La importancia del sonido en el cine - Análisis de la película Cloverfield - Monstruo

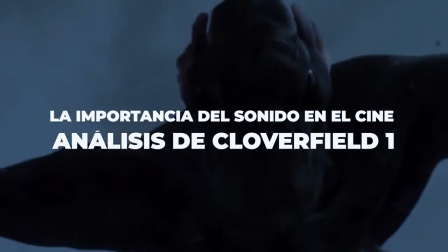La importancia del sonido en el cine. Análisis de Claubertino. Como buen latino, gran parte de las películas que he visto han sido por televisión, pirateadas o desde el celular. Y por eso, pocas veces le he dado la importancia al sonido. Lo siento mucho. Fue hasta que quise pasar un buen rato divertido con un amigo del colegio llamado Felipe, que odiaba ver películas de terror, pero aún así las veía. Entonces le dije, hey, vamos al cine. Para su sorpresa, era Actividad Paranormal 2. Yo no había visto ni siquiera la 1, pero la sorpresa me la llevé yo cuando sonidos salían por detrás mío que hacía que pegara un brinco altísimo y mi amigo Felipe estaba pálido. La verdad nunca pensé que eso era posible a través del sonido en el cine. Me gustó tanto que quedé con las ganas de ver la primera película. Llegué a la casa y busqué en Cuevevana la 1 para luego de un rato quedarme dormido. Definitivamente el juego del sonido es un papel importante de la manera en cómo nos sentimos cuando las vemos En el caso de Cloverfield veremos una película grabada con un plano desde el punto de vista como si fuera una cámara de video casero Que por cierto tiene un buen sistema de grabación de sonido porque el audio era impecable y en ningún momento se le reventó el sonido sorprendente.
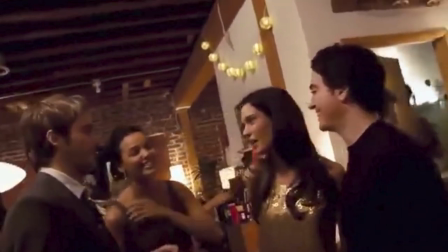Me gustó mucho el uso de la música en un segundo plano en las escenas de la fiesta.
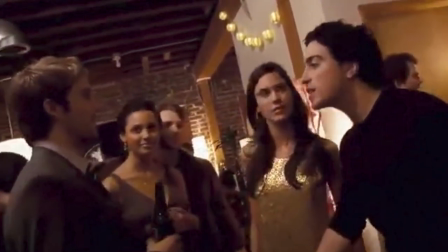Pero el juego más importante de estas películas de terror es el dominio del sonido en momentos donde no se ve absolutamente nada. Pero que por el diseño del sonido, somos capaces de imaginar un terrible monstruo.
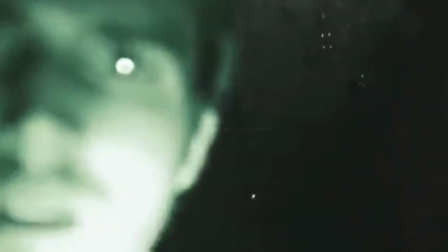¿Se encendió?
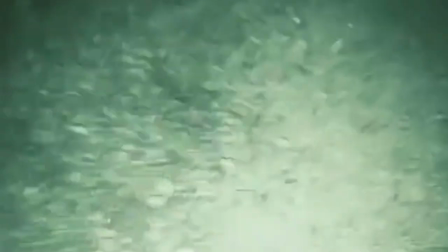¡Corran! ¡Corran! ¡Rápido! ¡Corran! ¡No hagan preguntas! ¡Corran! ¡Corran! ¡No se detengan! ¡Corran! ¡Corran! ¡Corran!
Pero también está el ejemplo de esta escena, donde por varios segundos está en casi negro y que gracias al sonido estamos pegados a la acción de la escena. También aprendí de la peculiar forma de crear la percepción de crisis por medio de silencios cortos luego de un momento explosivo,
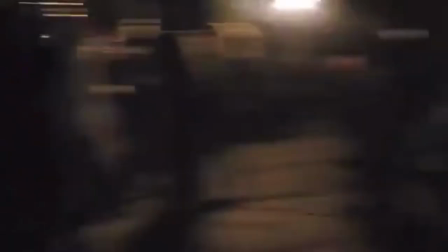como en esta escena. Siempre me parece divertido imaginar cómo lograron inventar los sonidos de los monstruos.
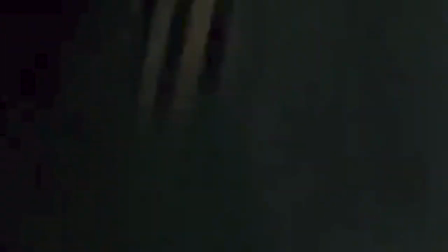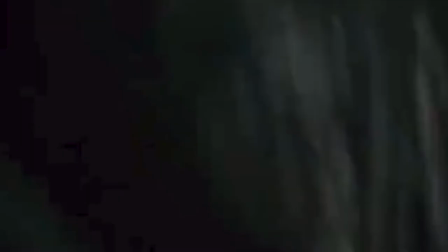En el caso de Jurassic Park, se utilizaron combinaciones de distintos animales como vacas,
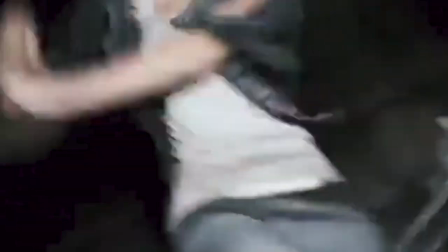cerdos y más, para generar efectos de dinosaurios vueltos a la vida.
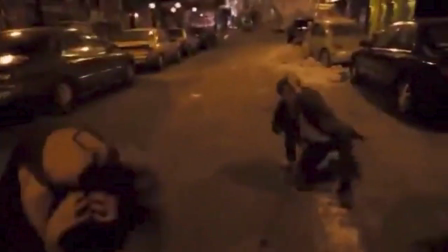Cloverfield es un excelente ejemplo de cómo el sonido puede crear nuevos escenarios en la imaginación del público, aún si no muestra lo que promete mostrar. Por cierto, si alguien conoce cómo se llama la cámara que utilizaron para ese excelente sonido ambiente, por favor, escríbanlo ahí en los comentarios, me avisan. Pienso botar los micrófonos que normalmente utilizo Porque creo que esa cámara me resolvería bastantes problemas